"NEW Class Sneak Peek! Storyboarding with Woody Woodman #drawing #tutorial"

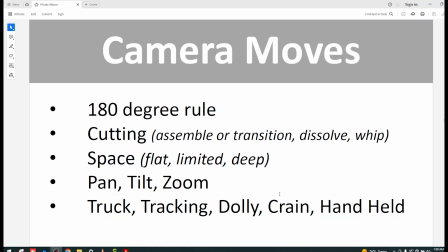But again, we won't necessarily work out all that stuff, in the production, right? That'll usually be done later in the production with the actual set and the animators.
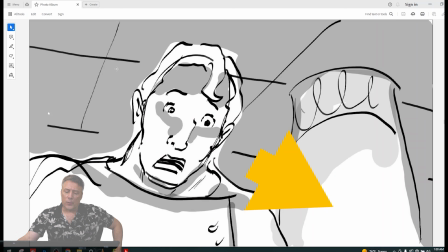Okay, so first let's talk about continuity a little bit. If you look at the character, I've drawn it in yellow, there's an arrow because he's not looking directly at camera, he's not looking directly down, he's slightly to the left and he's looking slightly down to the right.
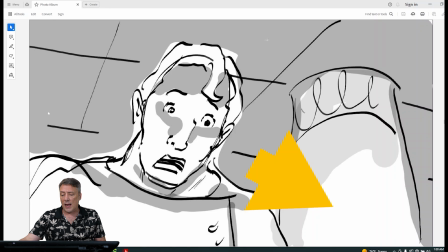So if he looks at his hands, for example, his gloves,
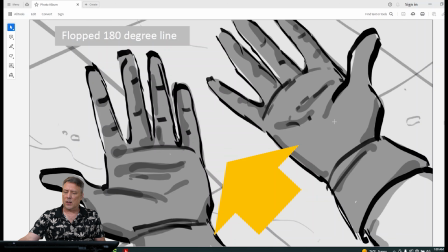okay, that's going to be a little awkward, you see, because of the way he's looking, right? If he's looking down and then we cut to the hands, actually we've crossed the 180.
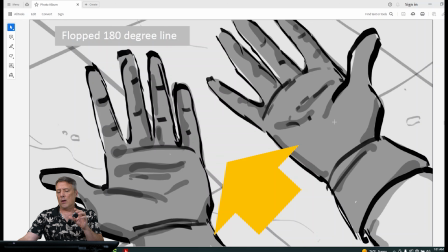It's a very basic mistake that a lot of people will make. If you look at it again, he's looking slightly down.
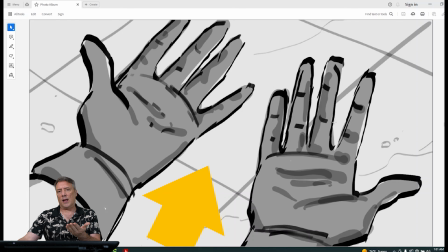Now that feels better, you see, the way he's looking down at his hands, because I'm looking down and I expect my hands to be this way. I don't expect to look that way. And it has to do with the initial shot because the way he's looking.
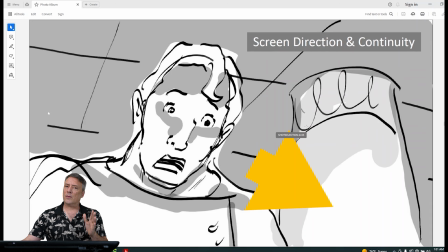He's slightly left, looking down to the right.
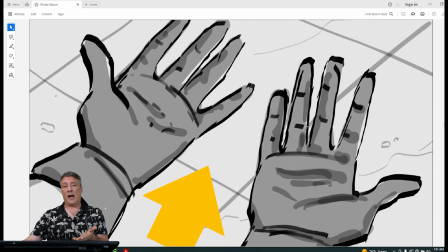So this is going to feel more natural because you've got the continuity correct. Okay, this is a POV. He's looking down at his hands, and that's what he'll see.
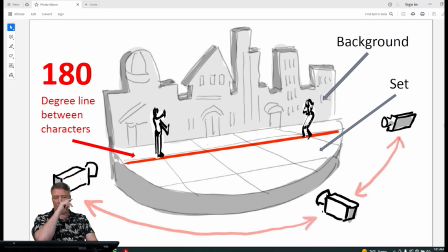Okay, so let's talk about that 180 rule. I've drawn sort of a set, right? It's got a background, it's got a stage, and there's a man on the left, and there's a female on the right, and they're facing each other.
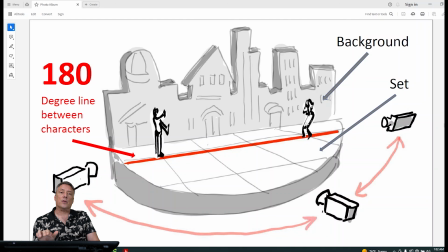So if I put an imaginary line between the two characters, and I keep the camera on this side where the audience is, for example, I can put the camera high looking down, I can look flat in the middle, I can look low up.
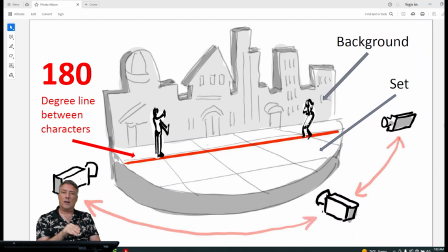As long as I keep the camera on the one side where the audience is, I'll never have a problem with continuity. So that's a rule. Okay, so let's take a look at that.
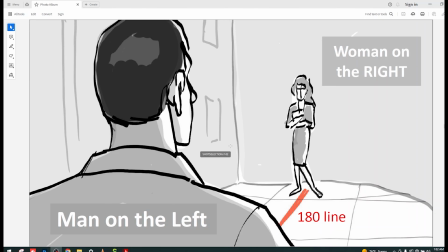All right, so the man is clearly on the left and the female is on the right. I've drawn in red the 180 line between them. So the camera is still on the man's right side and it's going to go over all the way to the woman's left side. We're staying on that one side where the audience is, okay?
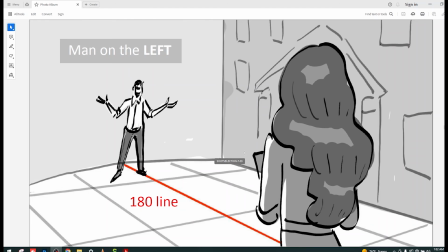On the reverse, again, the camera's still staying on that one side where the audience is, okay? But the woman stays on the right, the man stays on the left.
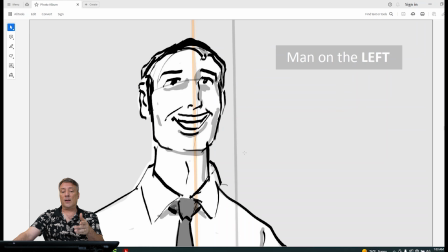When we get to the close-ups, the man is slightly to the left, looking right,
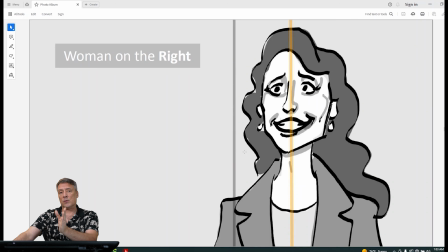and the female is biased or slightly on the right, and she's looking left at the man.
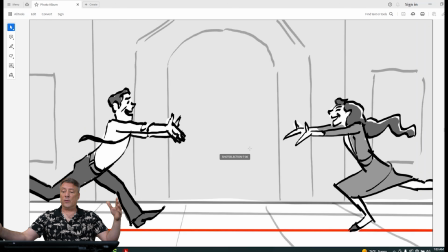So if you cut to a two-shot and it's wider and they're coming together to hug,
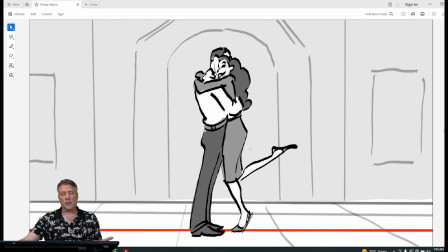again, you expect that she's going to be on the right and he's going to be on the left, you see? That's the standard basic rule, okay?
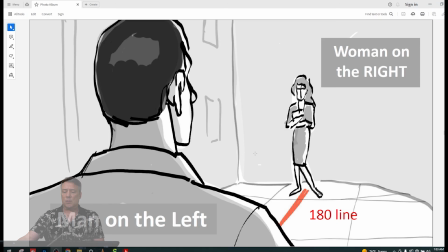Now let's look again. Again, if someone's not paying attention, the man will be on the left, the female on the right.
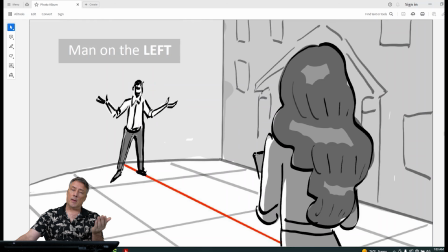We cut to the reverse. The man is on the left and she's still on the right.
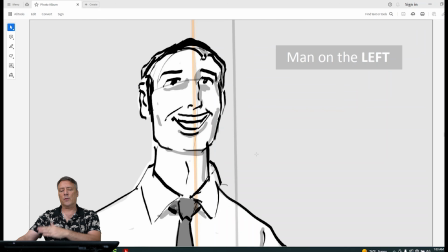He's looking from the left to the right. She's now looking from the right to the left.
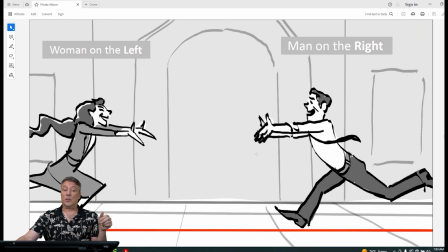Everything's good. And then you cut to this shot where they run to each other to hug. It's jarring, right?
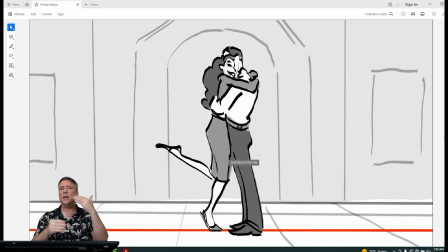It's like, wait a minute. I thought your brain is going to read a series of shots and it's going to try to figure out where they are in relationship to where we are. They call that geography. So if you cross the 180 like this where you make a mistake, it's going to create a jarring effect, okay?
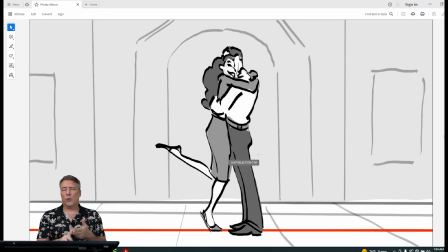So first, follow the rules, learn the rules of the 180, and then later if you decide to break the rules, I'll let you know when that is. There are examples where you will want to break the 180.
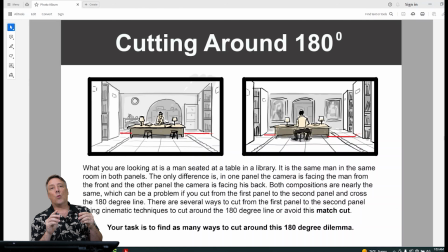So this 180 rule, it's worth looking at and it's worth experimenting with because there are so many different
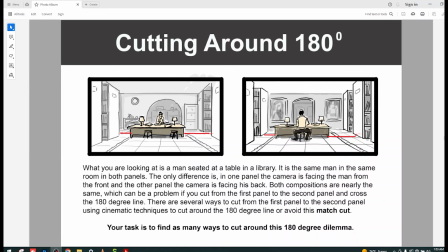techniques that will allow us to work around that 180 because sometimes you may need to cut from a front and cut to a back. Okay, we might need to cross. And there's several little techniques that you should be aware of. Okay.
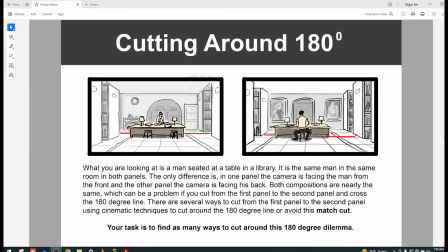So obviously, if you're looking at the first image on the left, it's a man sitting at a table in a library somewhere. Now the next shot is the reverse shot.
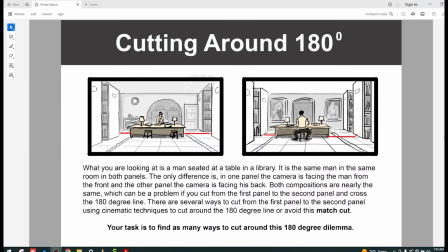you're looking at the back of the man sitting at the table in the library. But if you look at the size of the shot, remember that if you look at the subject relative to the frame, they're about the same size, right? The character sitting at the desk is about the same size relative to the frame.
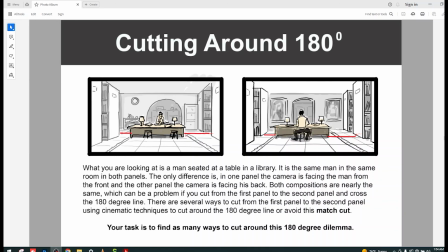The composition, the shape, is about the same. So this would be a jarring cut, okay? Let's take a look.
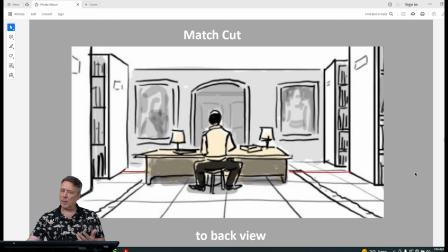Here's the front view, and if you were to cut to the back view, you see how these two compositions are very similar.
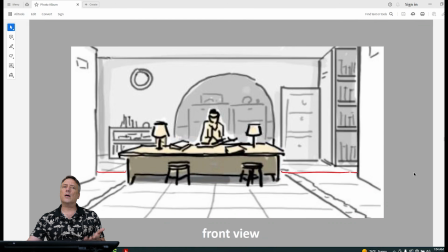You see that? It's very jarring. Okay.
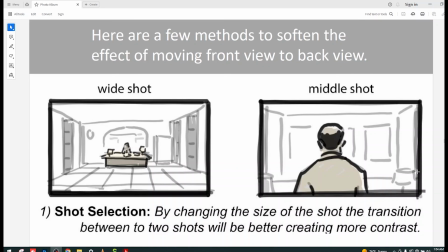Now, there are different techniques. So one of the techniques is to use your shot selection. So simply changing the size of the shot from the front shot, which is wide, and then cutting to the back shot, which is a close. Okay?
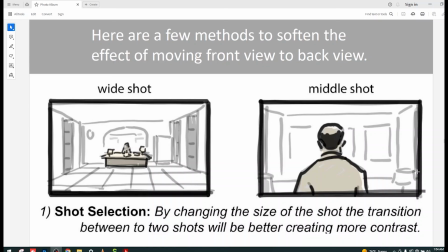Varying or changing the size of the shot from front to back is going to soften the cut.
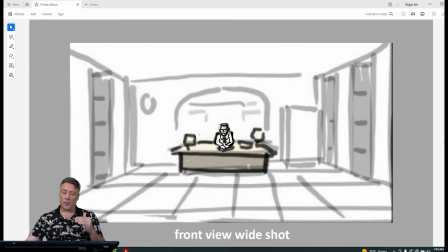Okay, let's take a look. Front view of the man in the library, and then cut to the back view.
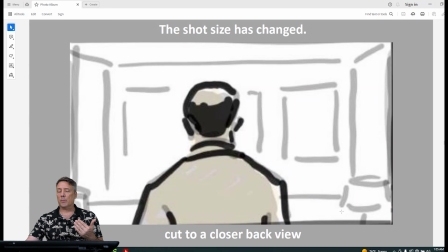It's still jarring, but the shape is so different. You're not cutting from one composition that is too similar to the other composition. See? Wide, close. The shapes are very different, and that's a technique that will help you soften that kind of cut.
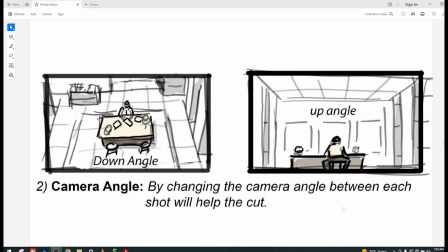All right, now, number 2, we have the camera angle. So if you look at the one on the left, it is a wide shot, but now we're looking down on the subject. We're looking down at the library. We can see the floor.
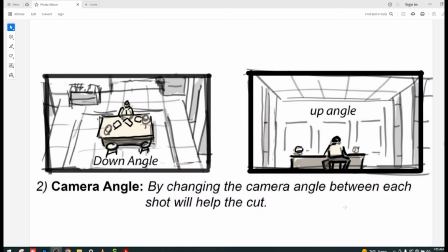And then we cut to maybe a slight upward angle, so down and up. The shape changes, the composition changes, the angle changes, okay?
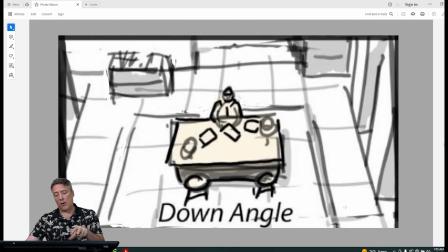So that's the second technique. Let's take a look. We're looking down on the guy at the table in the library, and then the back view. Totally different composition, different angle. See, looking down, looking up.
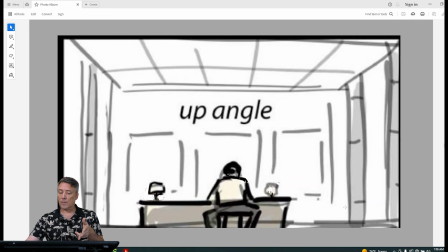Okay?
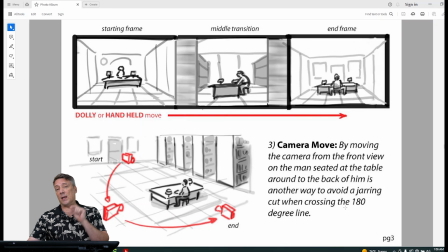Number 3, we can move the camera. It's another option, right? So if you look at there's a map here that I've given you where the camera is at a start position in front, and then the camera just moves. It's perfectly fine to cross the 180 if the camera,
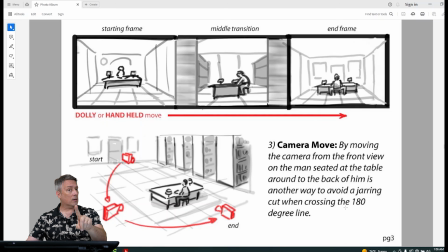in a continuous, without cutting, the camera just moves around. You can do that all day long. It's fine. You're not breaking any rules. So let's take a look at that. This is like, again, a dolly shot or handheld shot where the camera just walks around the subject.
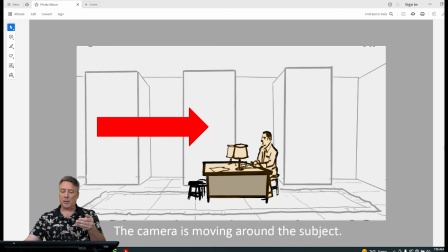We can see him from the front in the library, and then you simply move the camera around to the side, all the way around to the back.
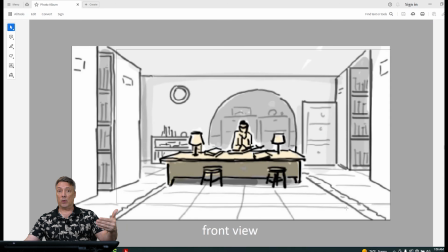See? This is not with cutting, but we will actually see a camera move all the way around.
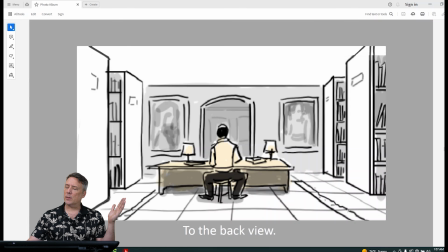So the camera can cross the 180. The audience will never be confused. The geography is very clear.
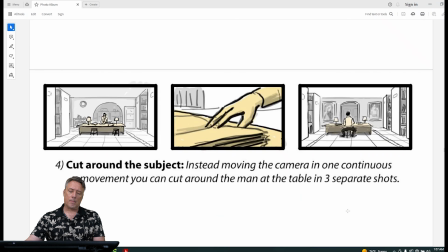So moving the camera, remember that. It's a good technique. Number 4, to cut around. Now, this is different. You are editing, you are cutting.